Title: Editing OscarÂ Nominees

me, the five nominees are really an extraordinary group.
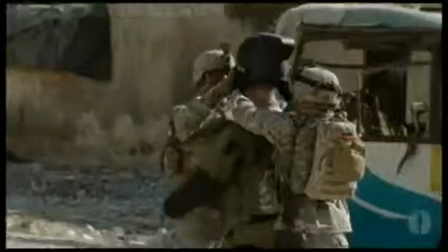(0:14)
I mean, it's an international group, which is great. I mean, there's guys that are coming into this for their first nominations and others who've had more than one. I think what was most impressive to me about Avatar was the connection I made with the characters on a very intimate,
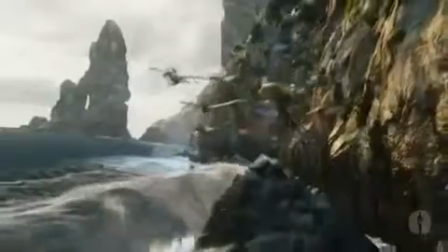(0:32)
personal level, where I was able to absorb just the massive vistas and the impressive 3D and the amazing production design, all the facets that went into it. As an audience member,
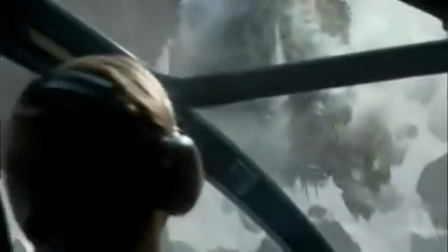(0:49)
feeling the wonder of being put in this new world and seeing that on the eyes of Sam Worthington or the other actors,
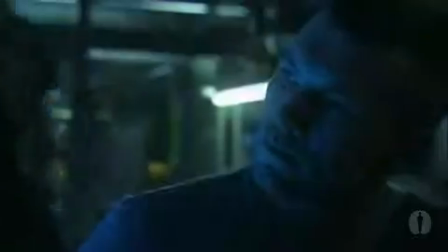(0:56)
that reflected my feelings. I thought that was really, really an effective connection that I had to something that doesn't exist. And when I was moved
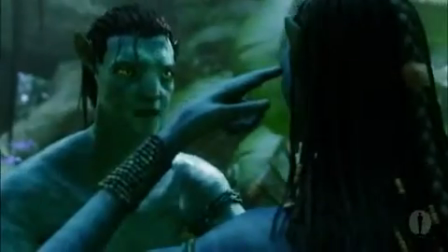(1:07)
emotionally, when I was touched and cared about these creatures and their plight, then I knew that it was working for me.
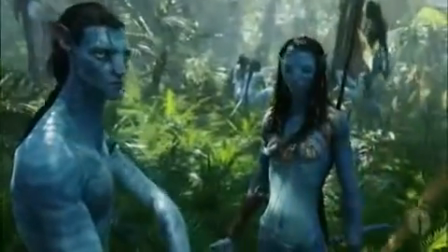(1:15)
And that was, I thought, accomplished extremely well by the editors.
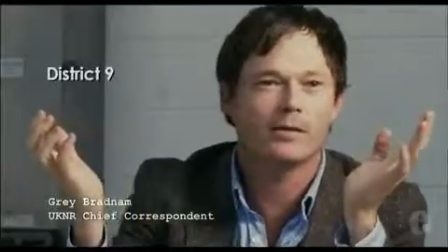(1:20) The doors didn't open for 3 months. It just hovered there. Nobody could get in.
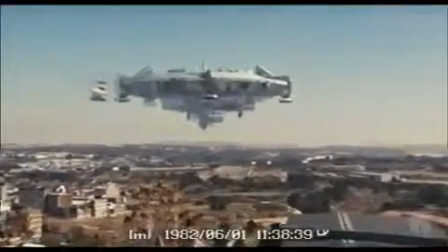(1:24)
I think for District 9, the challenges were the different styles
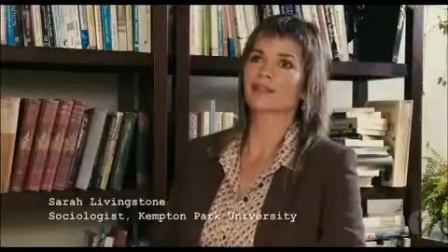(1:30)
that pervaded the movie from the initial. I mean, I did feel like I was watching CNN.
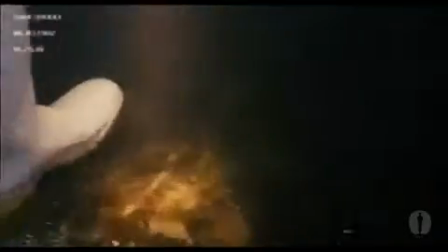(1:37)
I did feel I was in a documentary, and I was just brought right in. And I said, "Okay, they've established a real situation. I buy it."
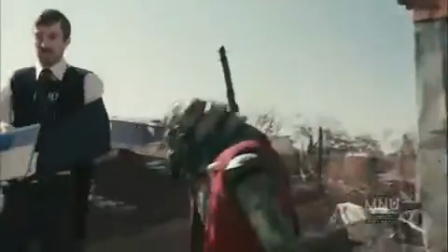(1:46)
Then from that intro, beginning to evolve into a story that follows our protagonist's plight.
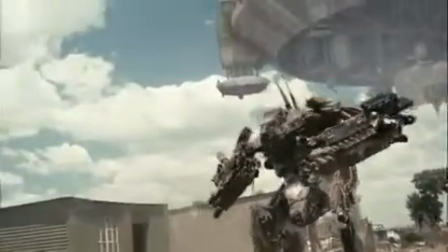(1:55)
His job and what he does and how he interacts with the prawns.
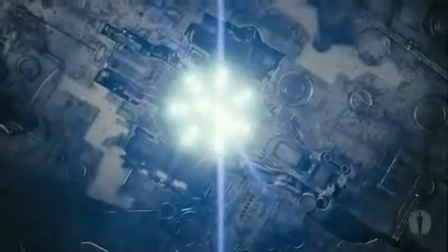(2:01)
So there's a tremendous amount of versatility that the editor had to display in terms of
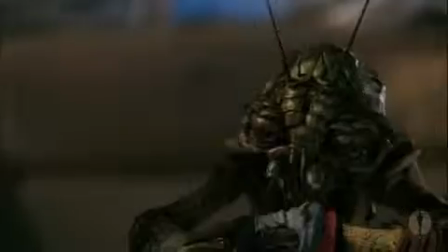(2:05)
almost going from one genre to the next and yet being true to them all as far as
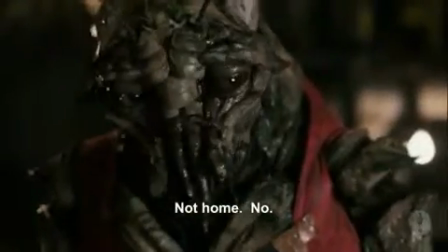(2:11)
weaving the documentary aspects into the more human, emotional parts of the movie.
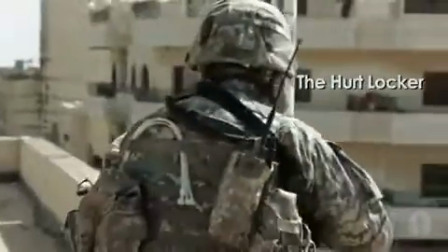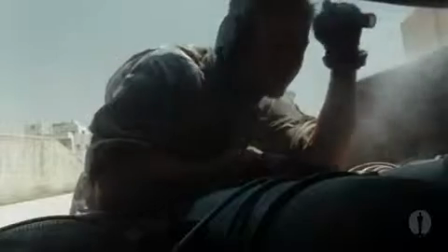(2:24)
The editing of The Hurt Locker was extremely effective in creating tension because I felt, as an audience member, I was as vulnerable as these guys being asked to defuse the bombs.
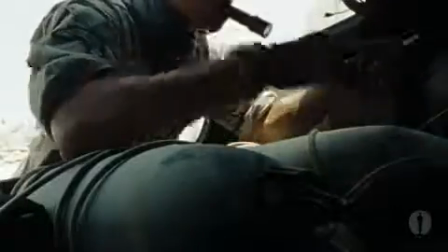(2:38)
So there was an immediacy, an intimacy of staying with the characters.
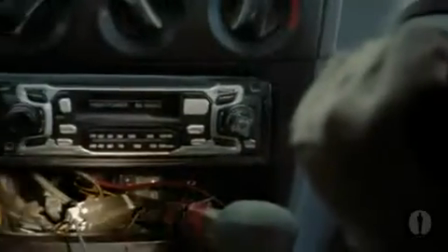(2:44)
But when things were cut away, for example, I mean, I just remember one sequence when he's defusing a bomb.
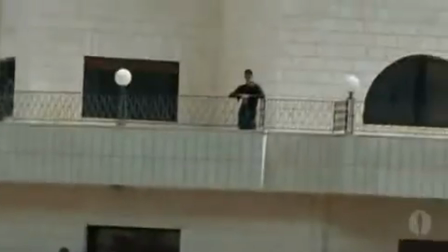(2:54) We got a lot of eyes on us, James. We need to get out of here. Roger that. I'm gonna figure this out.
And he hits a switch, and the windshield wipers just kind of go grrr, grrr. It's just the cut to that, and where you can kind of, but then just kind of exhale.
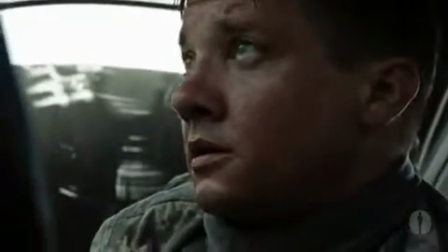(3:17)
And the style just enhanced the realism of actually being in that situation.
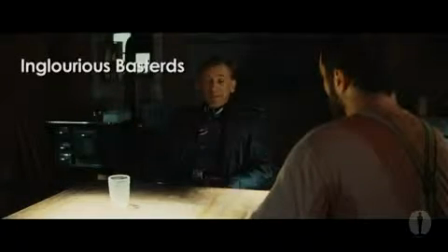(3:22) Well, I'm very familiar with you and your family. I have no way of knowing if you are familiar with who I am.
What was so crucial about that movie was there were a lot of really phenomenal scenes,
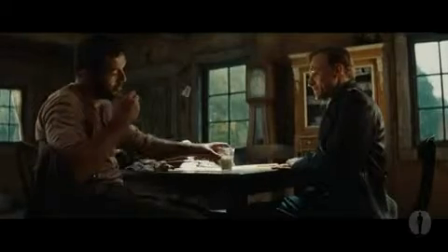(3:35)
but just the opening in the farmhouse.
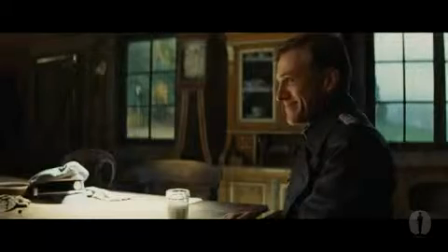(3:39)
And in this day and age of having a long dialogue scene in one location with basically just two characters, it's fairly unusual. Yet, because of Christoph's performance and the father
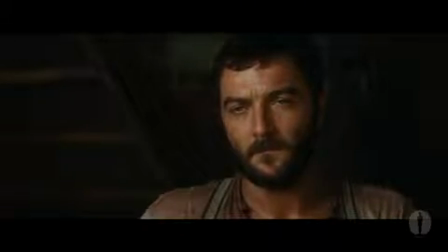(3:55)
and the foreboding and his charm, and yet underneath that, you know, there's a cold-blooded killer, and realizing that in the cellar there, the family was and he wanted them to escape.